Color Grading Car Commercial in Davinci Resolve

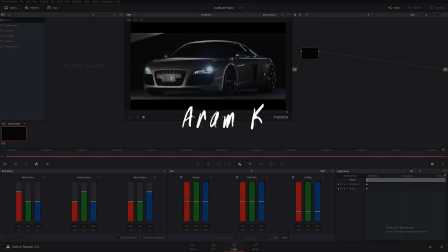0s
hey what's going on guys and welcome to another really awesome tutorial in today's
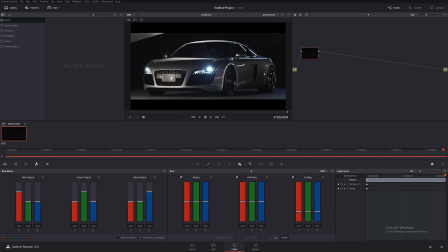5s
lesson i'm going to be doing the car commercial and as many of you guys probably have seen this old school footage of audi uh unfortunately i really don't know where the original source came from so i'm just going to include the link in the description where you guys can download the files
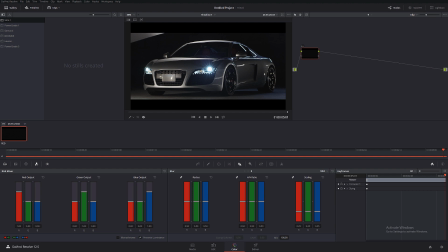25s
it was posted on a red user dot net and i'm going to provide you exact the same link where i downloaded the footage so i don't know the author but thank you very much whoever it is for providing this amazing
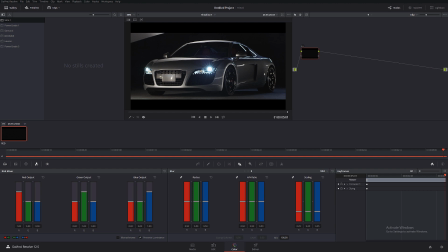39s
footage especially back in the days when there's no uh not so many material was available online to download so thank you very much and today we're going to be turning this shot into this
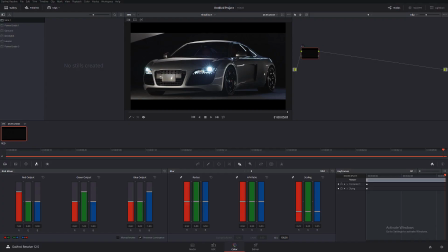57s
and as you guys already know if you've seen my previous tutorials i'm showing exactly how to do the very same results so you guys can go ahead and try at home um because i'm providing download link you can pretty much play with the same footage so let's get started and as usual i
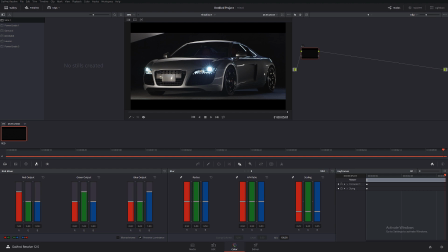76s
have no idea what i'm doing right now um even though i played with this footage way before uh even at time i had no idea how to color grade i'm just gonna start fresh i just barely downloaded the file just open it on davinci resolve i actually wanted to play a little bit
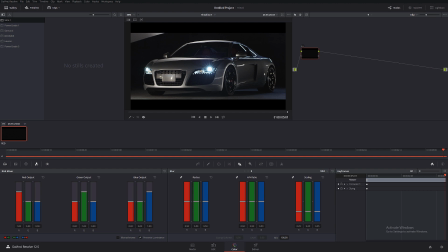93s
with it uh before making a tutorial but i figured if it's gonna be unscripted that way you guys can kind of learn a little bit more to see how i go about approaching uh footage okay so um let's see i'm gonna the first step i'm gonna do is to go on the camera
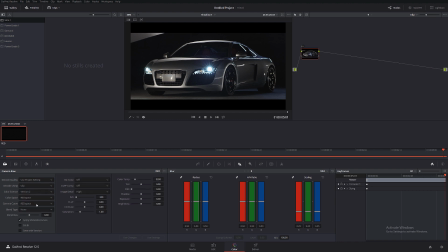112s
raw and actually change it change the color space to red lock film that way we're working in the log and as usual for red cameras you can actually see how really noisy red cameras are i'm not sure
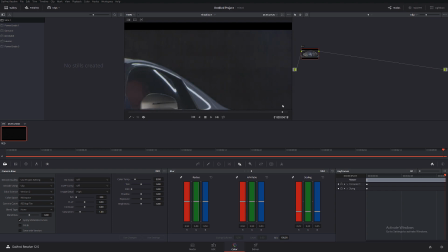129s
if it's something common or some models affected by that but in some cases you can literally see the sensor pattern so obviously we want to get rid of that in this tutorial i'm going to show you how to do it and we're
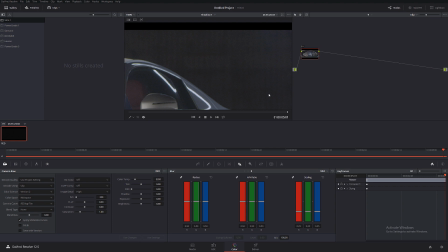145s
going to take appropriate steps to minimize that effect okay and as usual like in many of my previous tutorials the first step i'm going to do is to actually reduce a little bit of noise because it is a car commercial we always want to
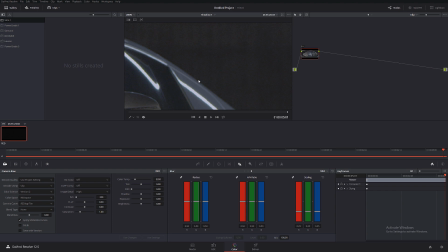161s
show a clean product typically when you do stuff like a product car or you know clothing you don't want to put crazy noise you don't want to put crazy film grain you don't want to make it look like film you want to make it look very clean because you're advertising the product so
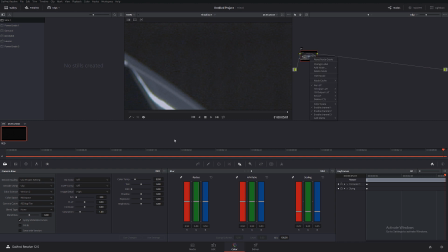180s
it's very important so we're gonna zoom in a little bit and we're gonna see this I mean it's very obviously grainy so i'm gonna right click and i'm gonna put an r standing for noise reduction
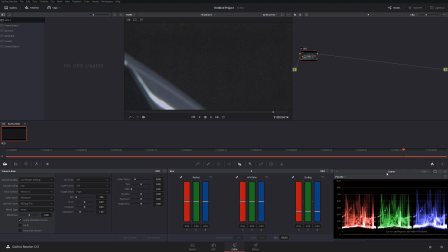194s
and at this point i'm actually gonna bring scopes so you guys can follow okay and in the noise reduction let me see what i can get away with i don't want to use any kind of third-party plugins like a neat video because i'm trying to orient my tutorials so pretty much all of you guys
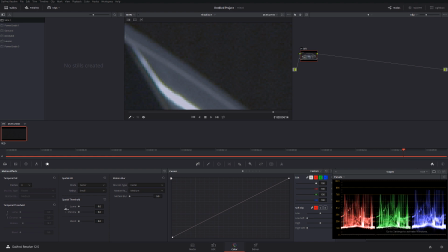212s
can follow along and repeat the very same steps so let's see I'm gonna do this time 3 and 10 and as you guys can see we sort of have a little kind of blobs of